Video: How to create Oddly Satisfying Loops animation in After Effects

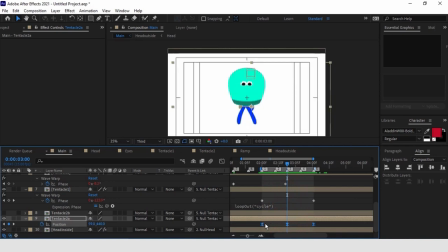1500s
Also, here we are going to copy the full wave warp effect from the main right tentacle to the secondary right tentacle, which is the one we are working on now.
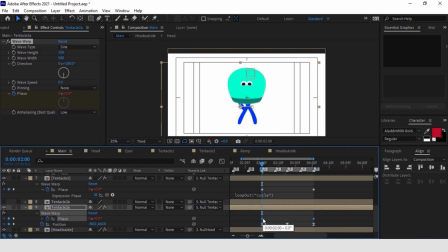1513s
We can create an offset of just one frame in order for the tentacles to move with a slight delay. We'll move the keyframes we just created until we get the movement that's coherent with the rest of the body. Now let's repeat the same procedure on the second tentacle.
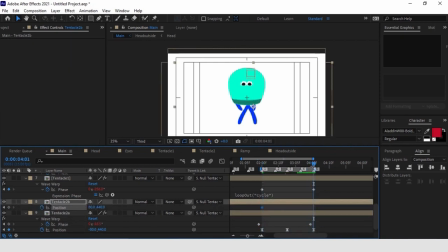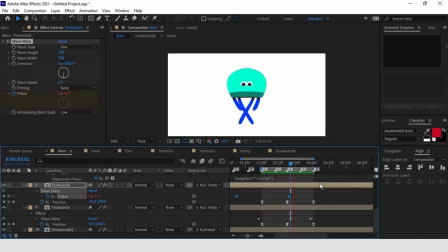We can finish the movement of the tentacles by working on the null that controls them,
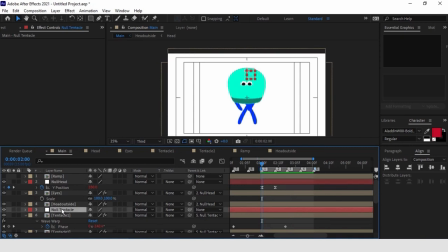1562s
replicating on it the movement already set up for the head.
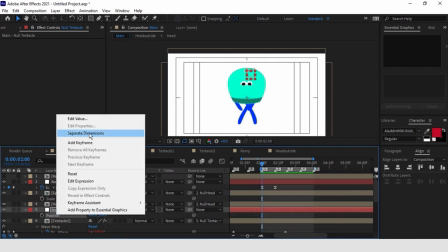1566s
Also here, we are going to separate the dimensions and add two keyframes,
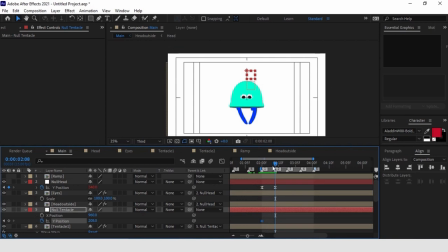1573s
8 frames apart from each other on the y-axis, moving the null down in correspondence to the second one. We are going to create a very subtle movement, because we want this movement to have detail but not to be much present.
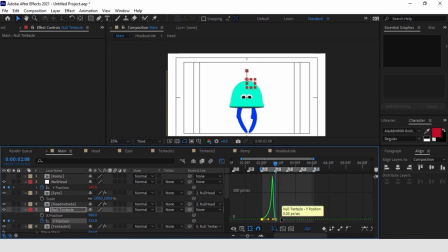1589s
We can also replicate the same speed graph and add the ping pong looping expression.
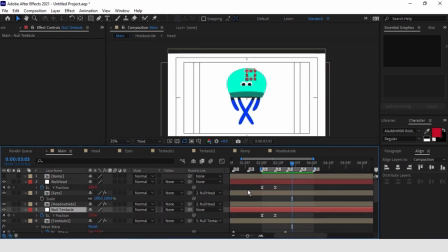1604s
To conclude, we are going to create an overlapping of just one frame between the two nulls. Now let's pass on to the eyes.
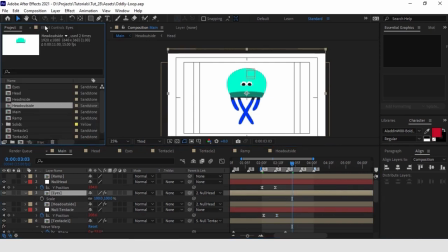1617s
As the first step, we can work on the X rotation of the CC sphere effect, creating overlapping. This way, we can add the further sense of depth to the head. We will take as a reference the movement of our null.
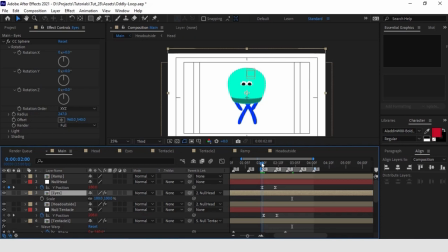1636s
Also here is valid the principle we saw for animating the sphere. On the null, we have ping pong looping expression, so the loop ends here. On the rotation of the eyes, we are going to create a movement of this duration.
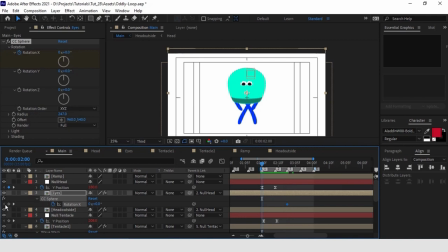1651s
We can add two keyframes, one at the beginning and one at the end. Now we follow the usual logic to create an overlap. As the head goes down, the eyes rotate up and vice versa, until they will return to their starting point.
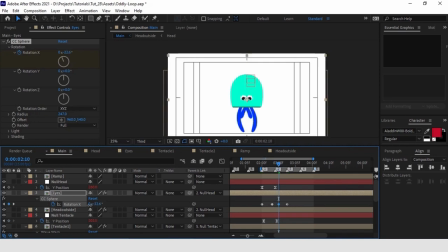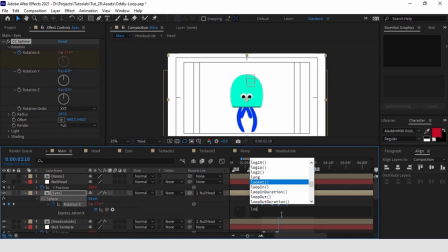1680s
And make it loop using cycle looping expression.
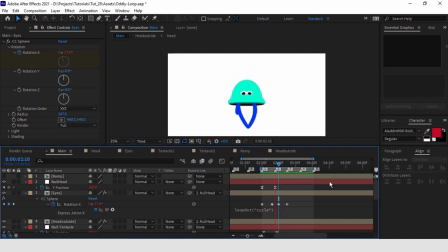1689s
And here we obtain the loop also on the movement of the eyes. Now we are going to increase the level of detail by adding a blink to the eyes themselves.
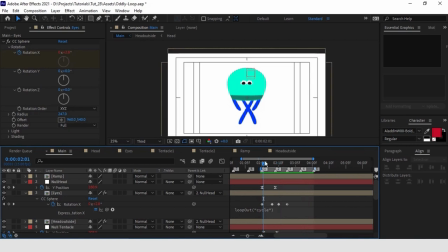1703s
We want the eyes to close as they reach their lower position, meaning in correspondence to this keyframe. We position the cursor right over it and click twice on the composition eyes, where we will find ourselves on the same point.
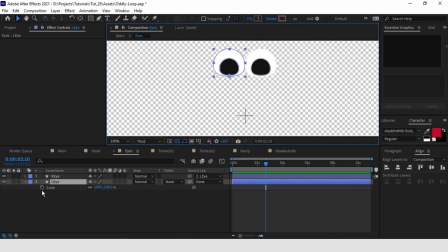1722s
We can add a keyframe on the scale parameter so that we can close the eyes. And add two other keyframes, 3 frames before and 3 frames after it, in order to have a full blink.